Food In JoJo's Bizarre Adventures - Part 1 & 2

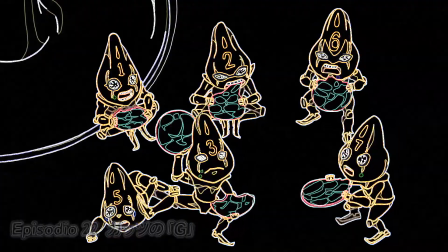So welcome to this video about food in Georgia's Bizarre Adventure. Food is a thing that every single person has to encounter at one point in the light.
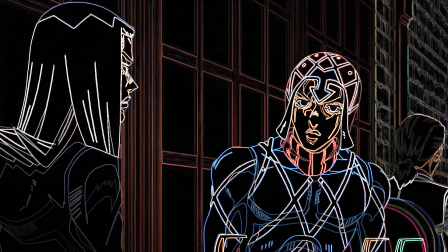And in media, like films, etc. It's used also to represent some aspects or even send messages on
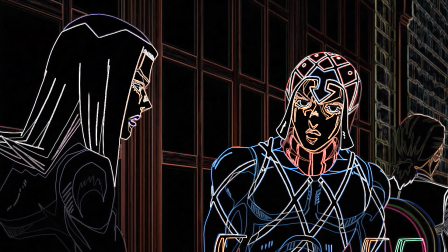what the characters or person who is eating this thing does.
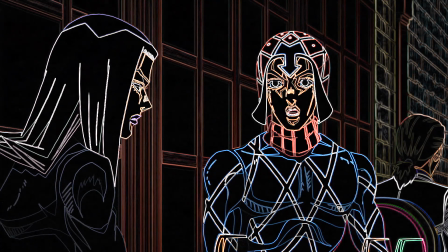And sometimes it's just the author of the work trying to show off what they know about the cuisine of another country.
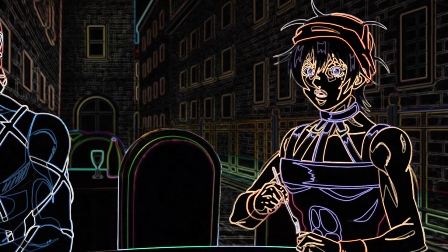So I'll be covering this argument part by part since there's a lot of food
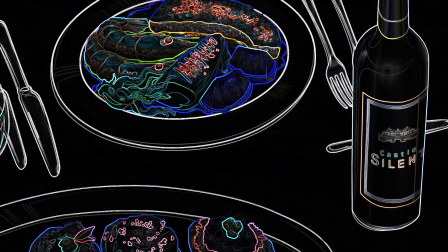present in George's Bizarre Adventure and also I won't be counting brutality eating,
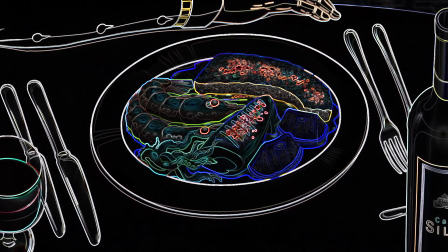vampire eating and other stuff like that because it's not prepared in a kitchen or at least
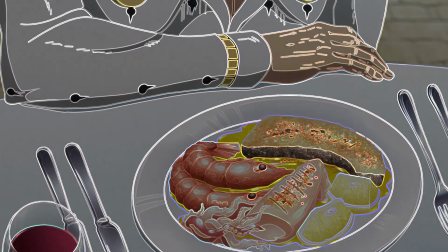has no artistic quality of the cuisine to it.
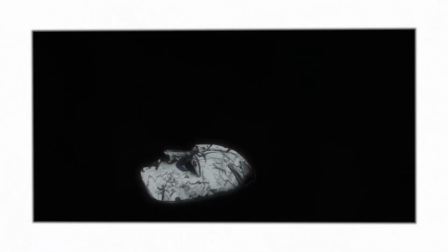The first part I'll be going over is Phantom Blood and I will base most of these on the anime because it's easier to skim
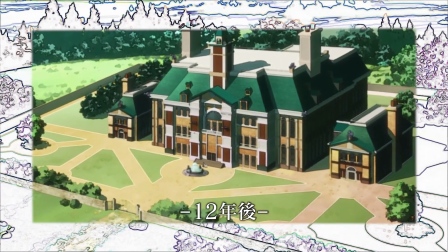through so if i miss something that's in the manga please tell me because i really want to know one of the first thing we see is jonathan eating a
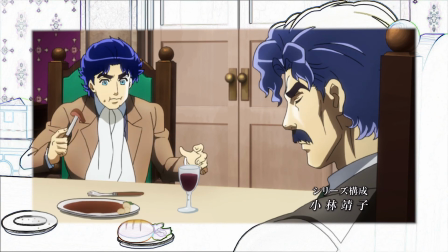steak which seems to be rare or wine cooked with red wine and next up we see dio eating fish and chips with beans
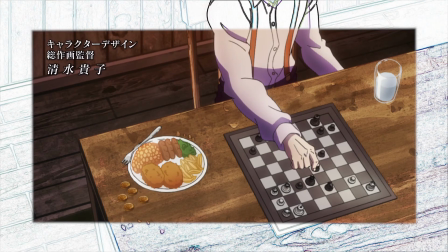and this is one of the many parallelisms between the two characters showing the difference in class In the scene from the manga,
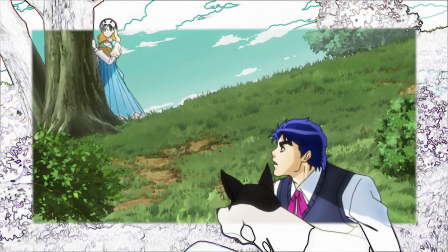Jonathan, after thinking about his dead mother, eats a bar of chocolate. Erina Pendleton, when trying to thank Jonathan, gives him grapes.
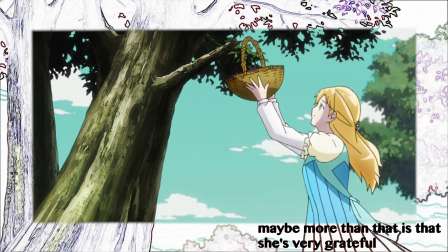And grapes being a symbol of abundance means that she's well off too.
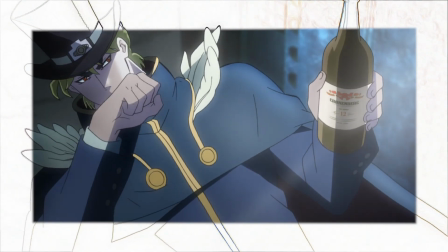During the part when someone is drinking alcohol, usually the drink is called Cronenberg, like the director.
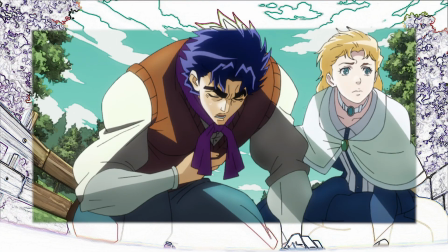So when we first meet Baron Zeppeli, he's eating a tamizino.
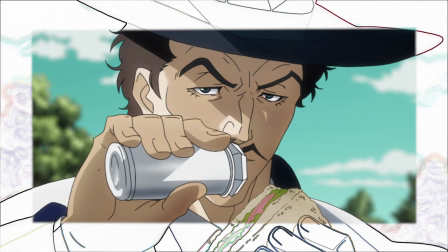Which is like a very portable sandwich. very easy.
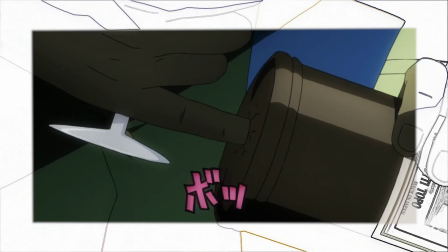So it shows up that he's a traveler and there's a very important show to red wine in this case.
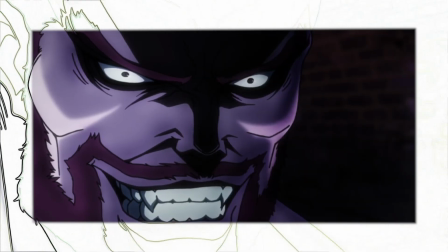I think it's made to characterize him but also red wine is also like a sort of symbolic
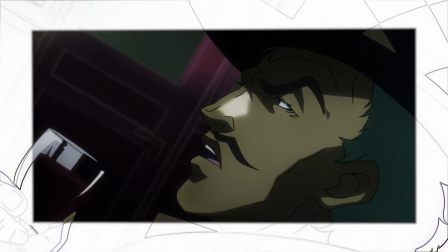thing about blood and since red wine also helps the circulation of blood is actually quite fitting.
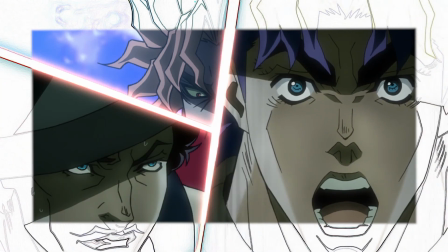In this scene Zeppeli is exposed to be an avid bread eater as Italians usually are since in Italy we get free bread for every meal right in this scene
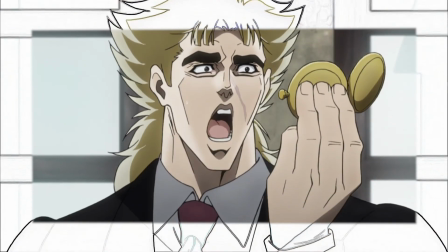Speedwagon is drinking tea tea is a ubiquitous drink in England and
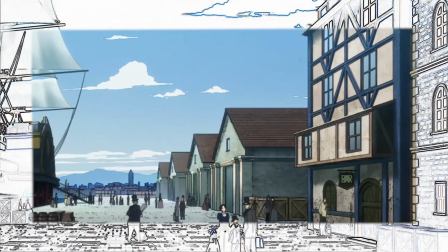here Speedwagon is shown to have like acquired some sort of class which
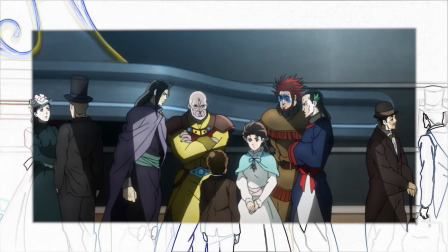is usually associated with tea that's it in the restaurant Jonathan and Erin are eating
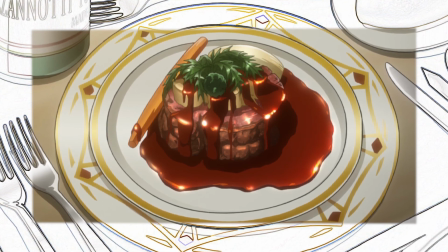a steak which could also be rare or with red wine with vegetables the
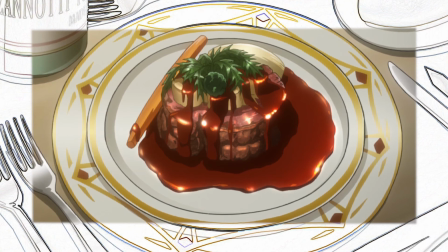idea is still that as for the wine as before blood
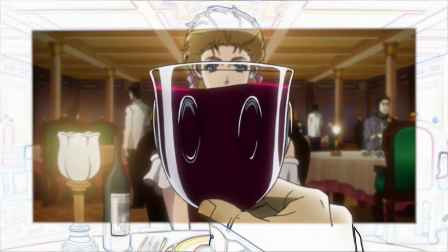is used as an analogy for the part and the fact that Jonathan is very
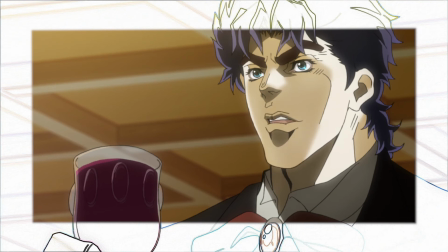more comfortable with red wine shows that he has inherited this aspect from Baron Zeppelin and it's also used to imply that Erina
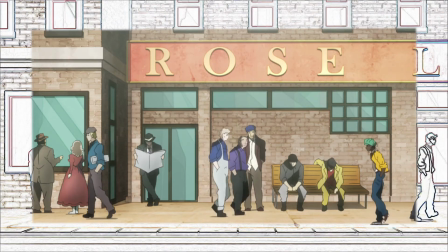is pregnant which is later confirmed since the first part is short I'll be going over part 2 too so the first thing we see in New York is hot dog and
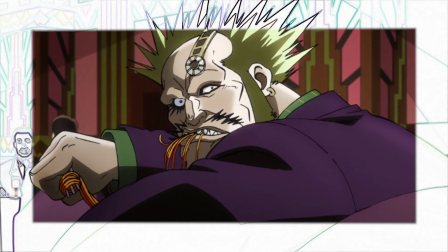coca-cola which are very symbolic of the new age of America the mafia person is eating spaghetti which seem to have a tomato sauce since the mafia is often
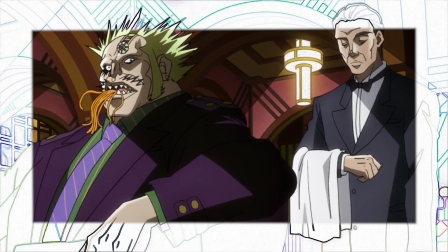associated with italy it could be sensible that he is he's eating that the coffee that joseph and smoky are drinking is a style of
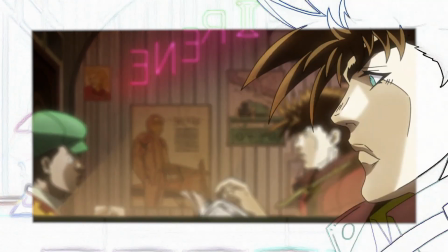coffee which is called americano which is a coffee with added water to make it less strong in this scene joseph is offering
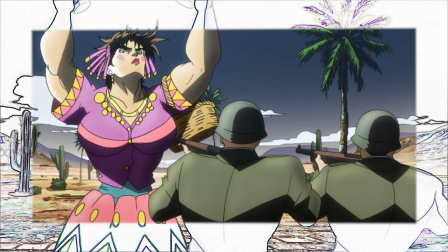tequila to these nazi soldiers which is a traditional drink from mexico and when hit the soldiers say tacos,
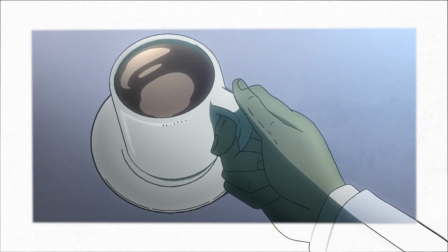which is also a traditional Mexican dish. So the coffee that the soldiers here are drinking is still like an Americano or a long type of coffee,
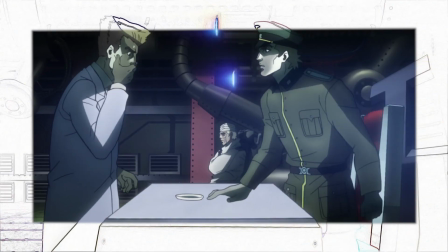which is used to show how much time they are spending in this place.
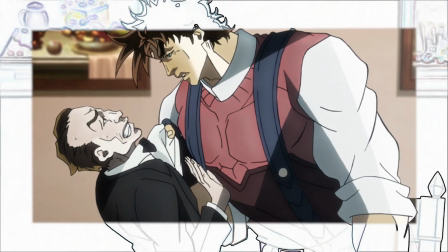In Italy Joseph starts eating Spaghetti al Nero di Sepia with red wine.
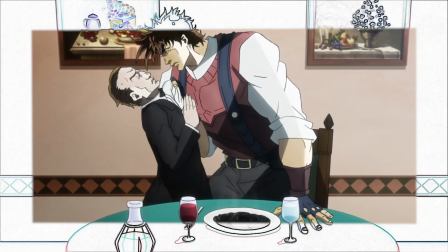Spaghetti al Nero di Sepia, as for the Risotto Nero,
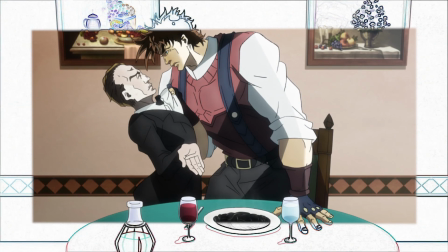are spaghetti which then are covered in squid ink and garner a particular kind of flavor.
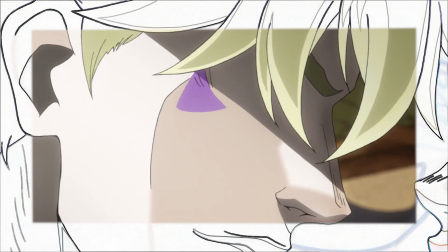On the background there's a lot of dead nature which are used to represent abundance and are just very well-known painting exercises.
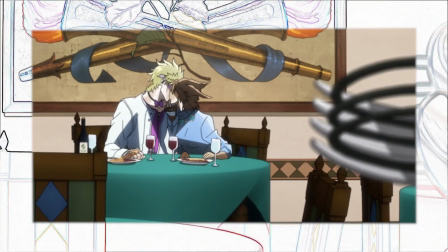So here's a weird thing about what Caesar is eating.
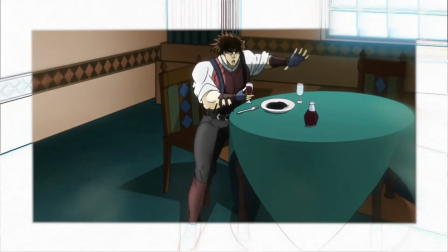So on the plate we see some spaghetti alla diavola, maybe, but when you encounter Joseph's jamon-infused spaghetti al nero di sepia,
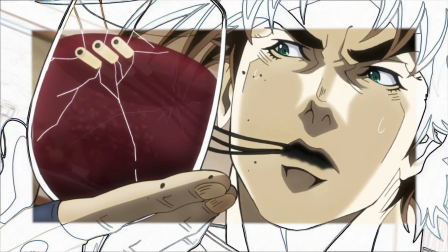he uses rigatoni, which are not on his plate, but maybe there's someone else off screen?
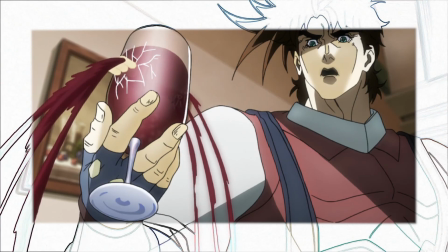I have no idea, but he is what it is.
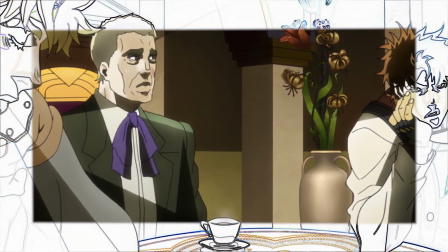Later on we see them drinking an espresso, which is the classic Italian coffee I don't know if I should count water drinking,
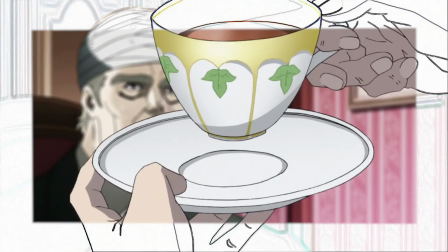but here's some glass of water back in New York Erina is drinking tea
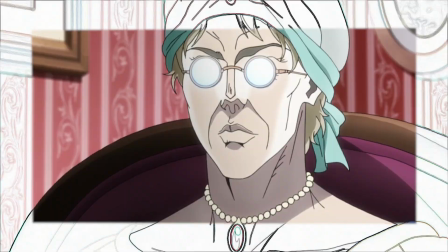which reminds us that she's from England in a scene not present in the anime Lisa Lisa is
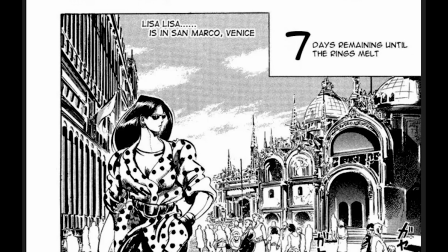drinking a juice cocktail thingy in Kietse San Marco the thing is Kietse San Marco is a very touristy
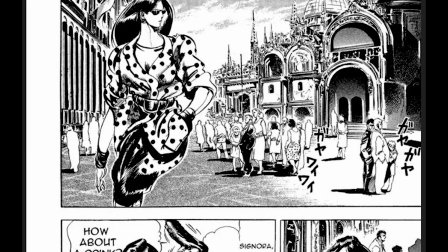place as stated by Joseph and And the prices are extremely high,
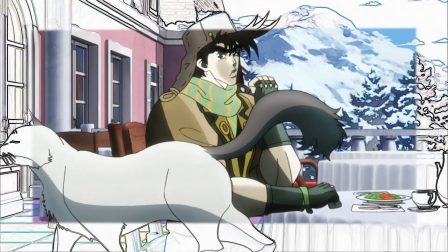so this will imply that she's extremely well off. Joseph here seems to be eating mixed seafood.
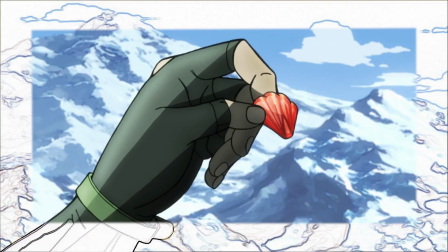Since at that point, he offers this cat the tail of a shrimp and then a piece of salmon.
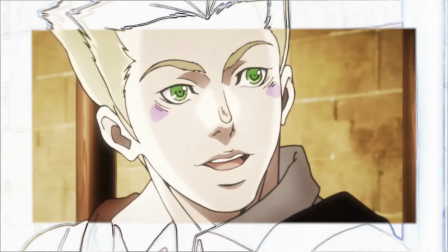And lastly, the last thing we see of food in the part is during the backstory of Caesar, where we see an American coffee, some cheese, some cooked ham,
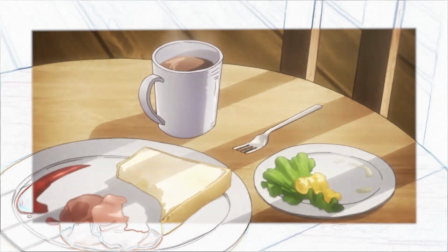a morfadella sandwich. and the general idea is that food being eaten but not completely and left with a hurry shows like a lively home where money is not a problem which is then ruined by the disappearance of Caesar's father and these are all the things I found in part 1 and part 2
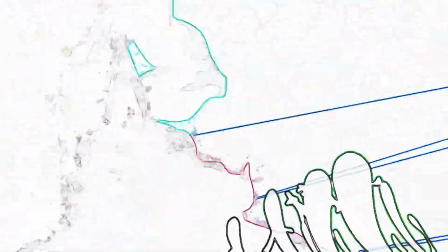of George's Bizarre Adventure regarding to food if I miss something or you think something else has a different meaning tell me because I'm interested
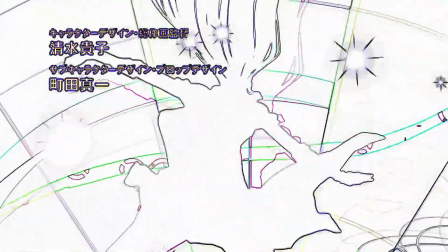so yeah that's it have a nice day bye Thank you.